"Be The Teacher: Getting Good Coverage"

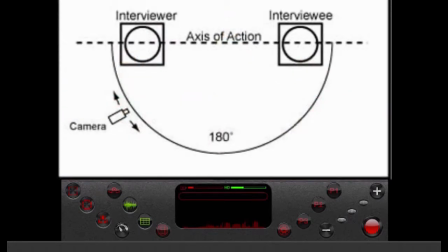519s
All coverage should generally be shot from one side or the other of this imaginary line. The audience subconsciously forms a mental map of where the actors are located in the scene, and from the first master shot, they will be thinking about that.
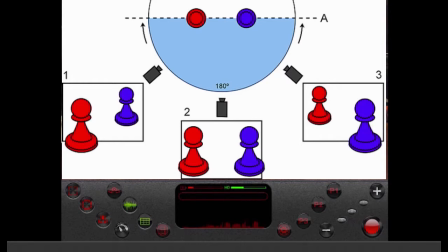533s
Mary is on the left and John is on the right. Like here, you see Laura on the left and me on the right.
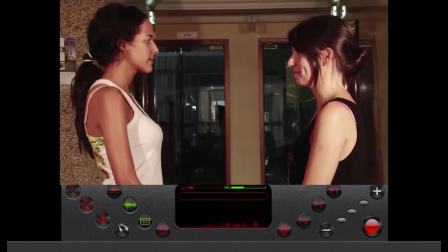538s
If you go to a close-up of Mary filmed from the other side of the line, it will suddenly appear that Mary has jumped to the right side of the set. So it would look like this. See, this kind of change is very disconcerting to an audience,
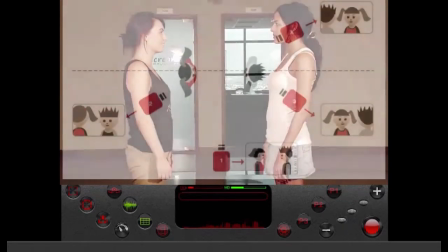551s
and at least momentarily it takes them out of the story as they attempt to reestablish their understanding of where everyone is located.
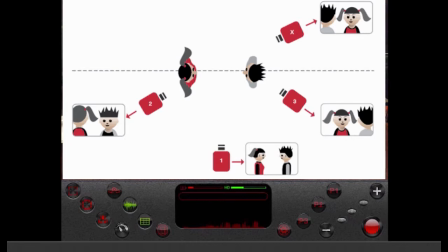559s
So you want to avoid anything that takes your audience out of the emotion of the scene.
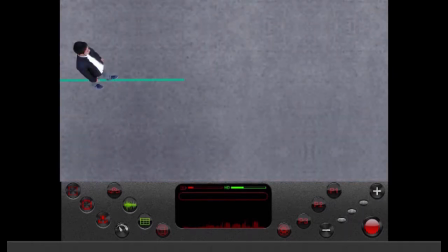564s
In the simple case of one acting or walking down the street, if the first setup shows them walking from right to left, then all the coverage should show them walking from right to left.
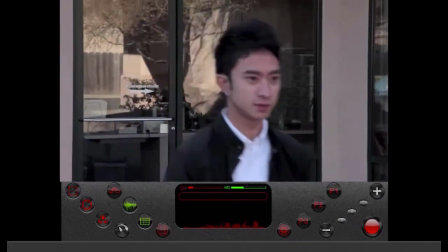574s
If you jump to the other side of the line, you break the 180-degree rule, and it looks like the character has suddenly decided to return where they came from.
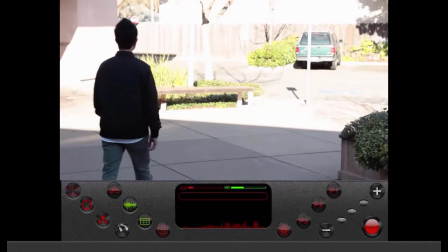583s
You can do this, but you need to include a shot of the actor turning a corner for the scene to make sense.
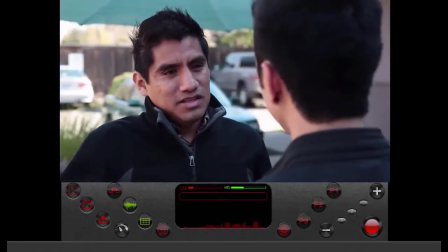589s
Get it? If you're going to show characters switching sides, you need to show the actors physically switching before you go to new close-ups.
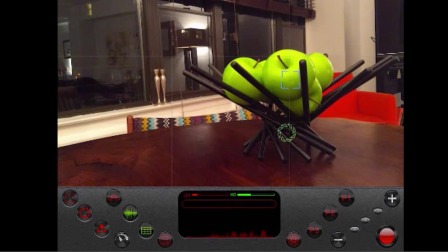599s
I've already recorded a number of shots for us to look at so that we can discuss the concept of coverage, so let's go into our camera roll.
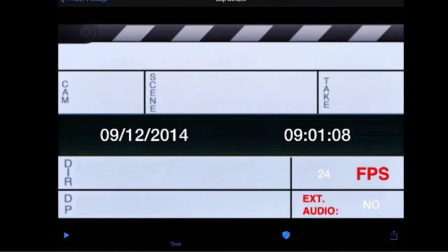606s
By recording data and using the slate feature, I know what each shot is by the time code here.
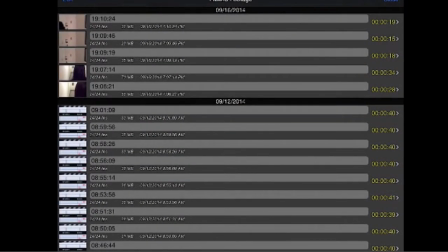613s
So we can go into our camera roll and we can look at all the different shots. Remember, coverage is when you film a scene multiple times from different angles.
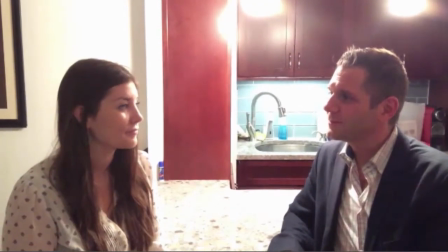623s
So this first set of shots is our master shots. This is where Laura and I are filming the whole scene from beginning to end in a medium shot.
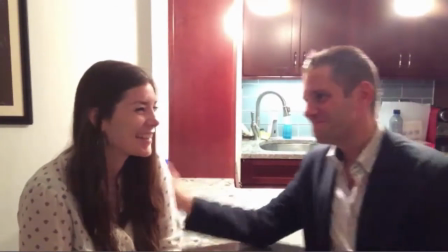631s You brought me this.
Most master shots are American shots or medium long shots or even full shots, so that we're seeing the entire scene from a great distance.
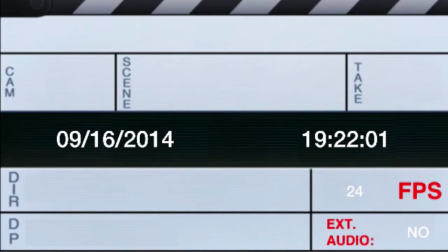639s
You'll notice as we film the shot again, Laura and I are making little adjustments.
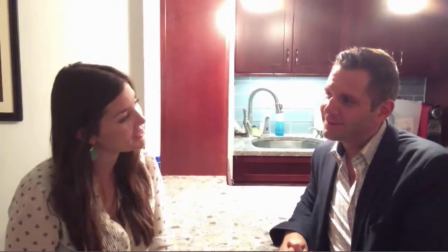645s
Listen in.
So you came. So I did.
We know what our goal is in the scene,
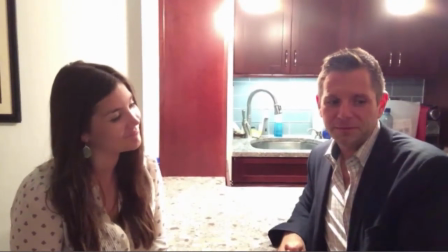651s
this? and we're changing the way that we're delivering our lines because we want each and every shot to be slightly different from one another.
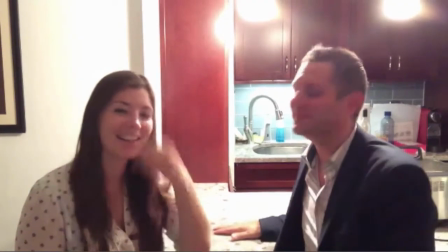659s
This way, when we edit, we have more information to use.
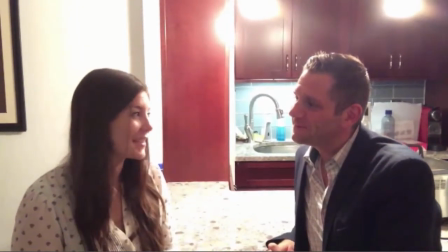662s
But notice how we're leaving certain things in the same place, such as our hair and our body positions.
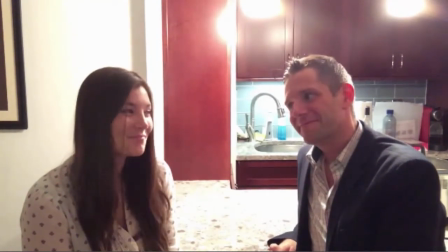669s
This way, it will be easy to edit together.
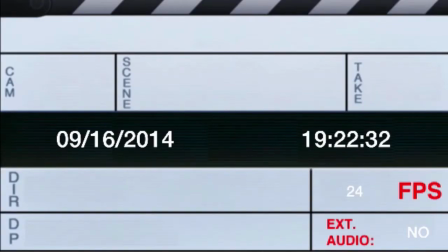672s
It's our lines that are changing and the intent behind our lines and our tone as we're delivering those lines.
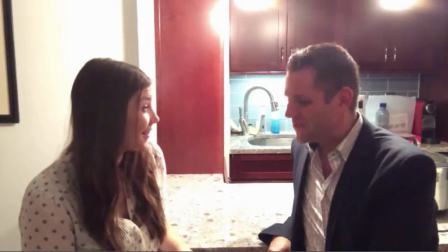679s
Also notice how Laura is on the left and I am in the right, and the middle is empty because we're using the rule of thirds.
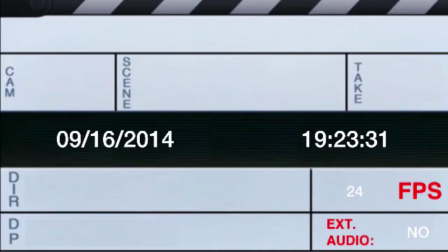688s
Okay, so we're filming a series of master shots. Now, we're lucky enough where we only have to do one master shot because
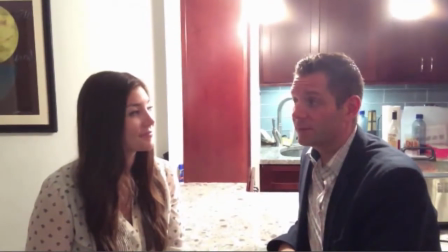697s
we're able to capture all the action in our scene in one long-distance shot.
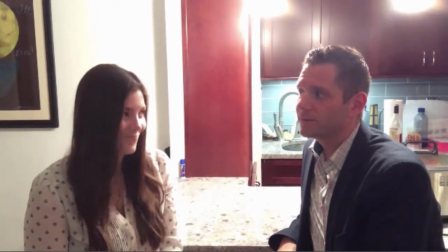701s
Sometimes you may have to do multiple master shots from many angles, depending on the action within your scene.
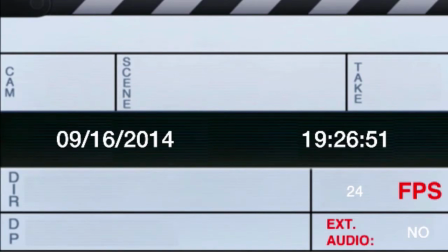709s
But hopefully, your scene isn't like that.
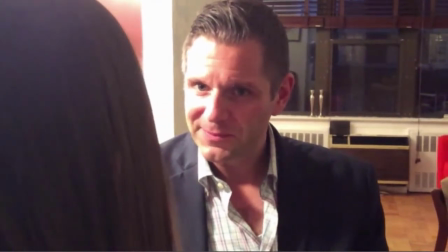711s
Now, here's our first over-the-shoulder shot, and you can see that I am shooting over the shoulder of Laura and capturing my action.
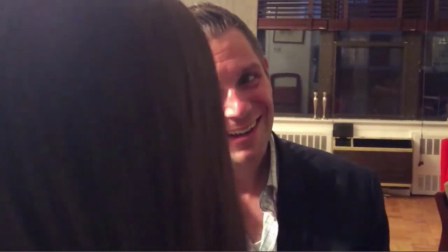719s
Notice how I'm on the right side of the screen and Laura's head is on the left side of the screen.
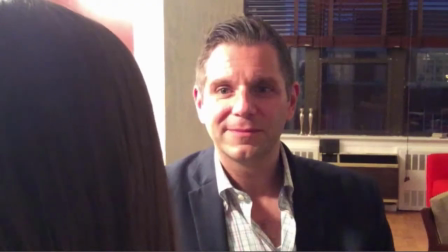724s
And again, as we go from take to take, my body is staying in the same place,
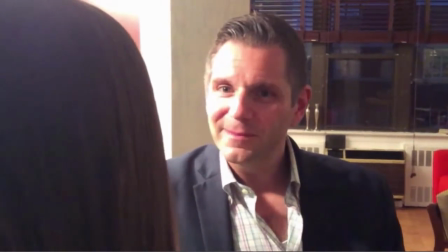729s
Laura's body is staying in the same place, and we're delivering the lines a little bit different each time.
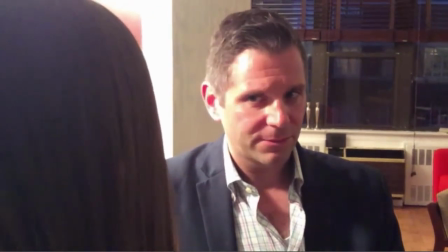736s
Let's listen in to this next over-the-shoulder shot so that you can see exactly what I mean.
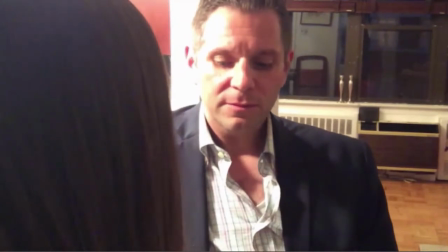743s So you came. Yes, I did.
Do you see how I'm changing up the performance?
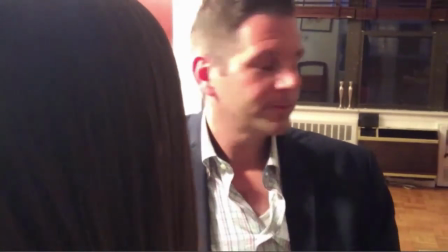751s
This way, when I get into the editing room, I'll have different takes that I can use to create the final version of my film.
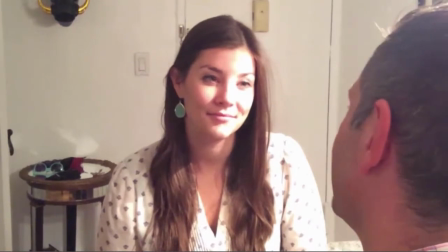759s
Now we have Laura. Again, notice how I am on the right side of the screen, and now Laura is on the left side of the screen.
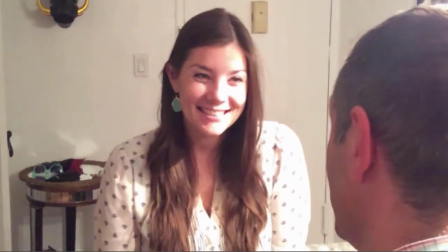766s
And now she's looking at me.